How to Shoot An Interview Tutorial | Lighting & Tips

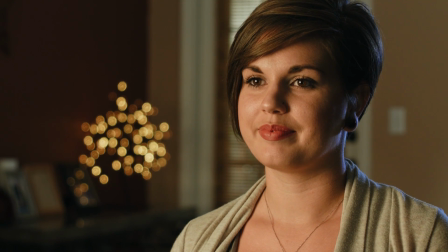0:07 Hey, what's going on internet? Josh Noel from SonduckFilm. In this video, we're going to talk about interviews. Let's jump into the video and let's get started.
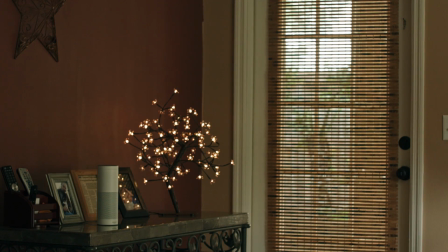0:17 So the first thing that you should do when you're setting up an interview is to choose your angle, meaning that you want to pick your shot before you place your subject down.
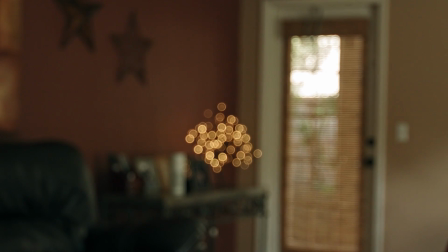0:25 This way, you're not moving the camera for the subject, you're moving the subject for the camera.
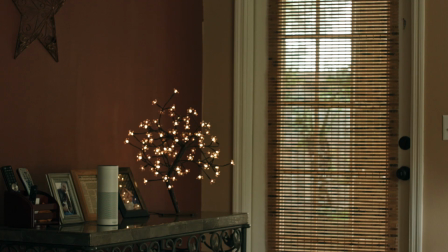0:29 And this way, you can find the best possible angle.
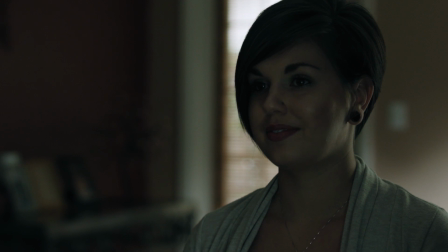0:34 Typically, the first thing I do with lighting is to kill the house lights, which are any overhead lights or lamps that might be influencing the lighting of your image.
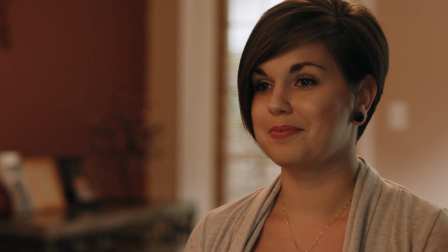0:42 And as you see here, we got a little bit of just a very plain image, no contrast. And this could work good if we're going like run and gun here, but we're gonna go ahead and create a beautiful interview lighting style,
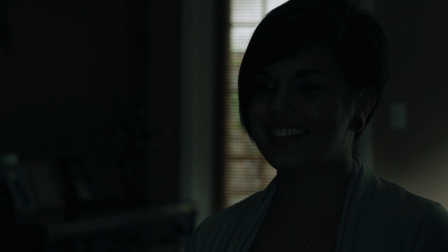0:54 so we can't have any of those extra lights influencing our image. So go ahead and turn off the house lights.
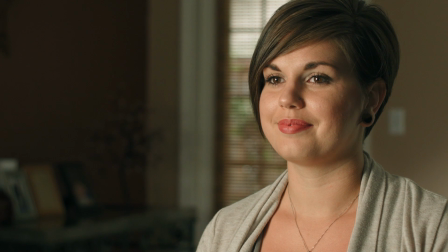1:03 So we're going to go with a 3/4 lighting setup,
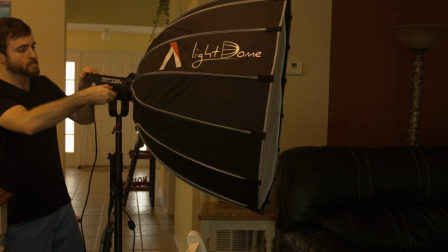1:06 which is basically the key light is going to expose most of your subject's face except for the side that the camera's facing, which is going to give you a nice shadow.
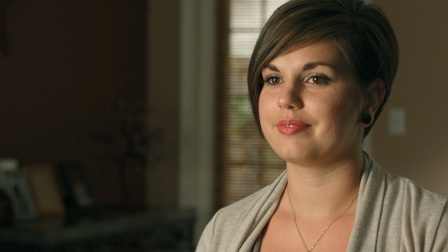1:14 It's going to create some great contrast in their face.
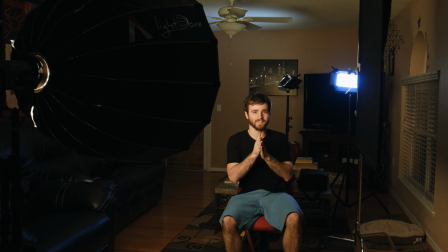1:16 So go ahead and move the key light not directly in front of the subject, but towards the opposite side of your camera.
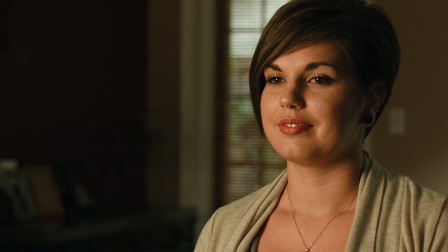1:26 So typically I like to go with warmer skin tones. So what we did was we added a 1/2 color temperature orange gel to our key light.
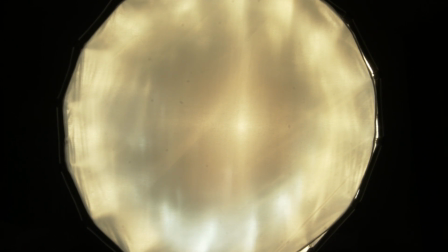1:34 And you can of course have a 3200 Kelvin light,
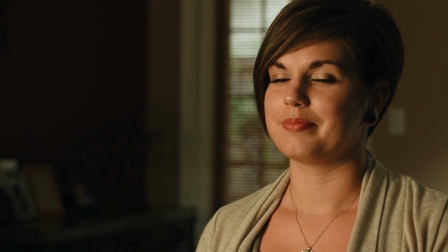1:37 but adding this half orange gel to our light made our skin tones warmer and a little bit more visually pleasing in my opinion.
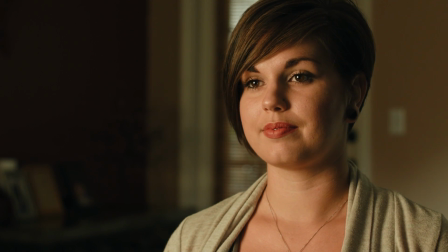1:46 And now that our key light is placed here, we can just go with this look if you really wanted to, but I like to work with practical lighting, which are basically lights that you can actually get into your shot,
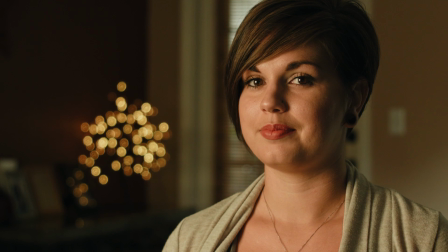1:54 which in this case we're able to get this cherry tree with these LED lights on it. So that was really nice. And as you can see, the practical light adds a few things to our image. One, it creates contrast, and it adds a nice touch of bokeh to the image. And overall, it's just visually pleasing. It lit up the background a little bit so it wasn't completely dark, and we have something nice to look at in the overall image.
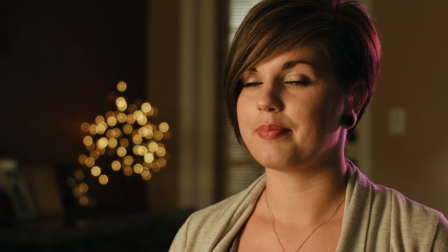2:16 And overall, this image is very nice already, but we can take this a step further and add a backlight and an ambient light. And as you can see, we added a backlight to separate the subject from the background.
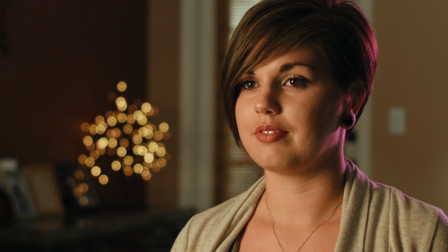2:27 And then we added an ambient light, which we bounced off the roof, and that brought up the overall exposure of the room.
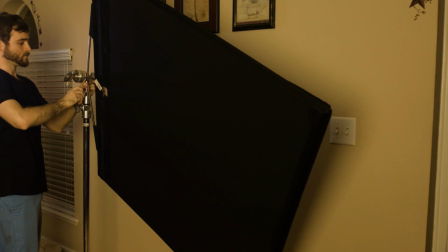2:35 And then lastly, we added a negative fill, which we had up for this entire video, but I'll take it away real fast.
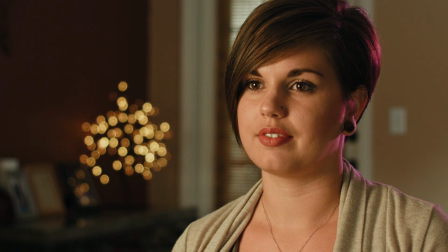2:40 And as you can see, we have a lot less contrast in Sam's face.
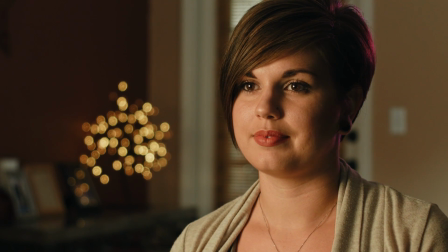2:44 And if we add it back in, you'll see that there's a lot more contrast, and this negative fill is just going to absorb the light that's bouncing off the wall.
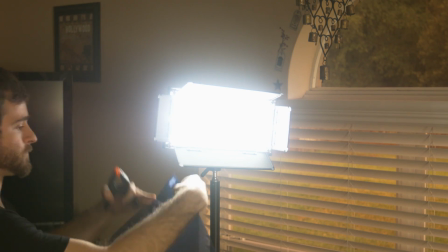2:54 And though our backlight has a rose gel on it, I went ahead and swapped out to a blue gel,
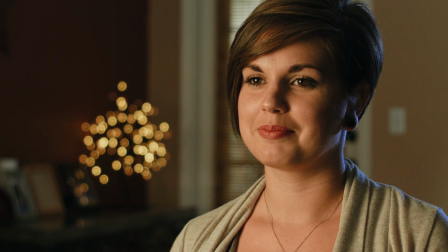3:00 which was going to be something a little bit more neutral, and it's going to work in pretty much every situation. I just went ahead and added a little bit of a color just because, but in this case, if you want to play it safe, add a blue gel. So I hope you guys enjoyed the video. I'm very excited because we're going to be producing a lot more content like this on our channel. So in the meantime, if you enjoyed the video, drop a like, subscribe to the channel so you can keep up to date with all the videos that we produce. And as always, thank you for watching this video, and I hope you have a good day.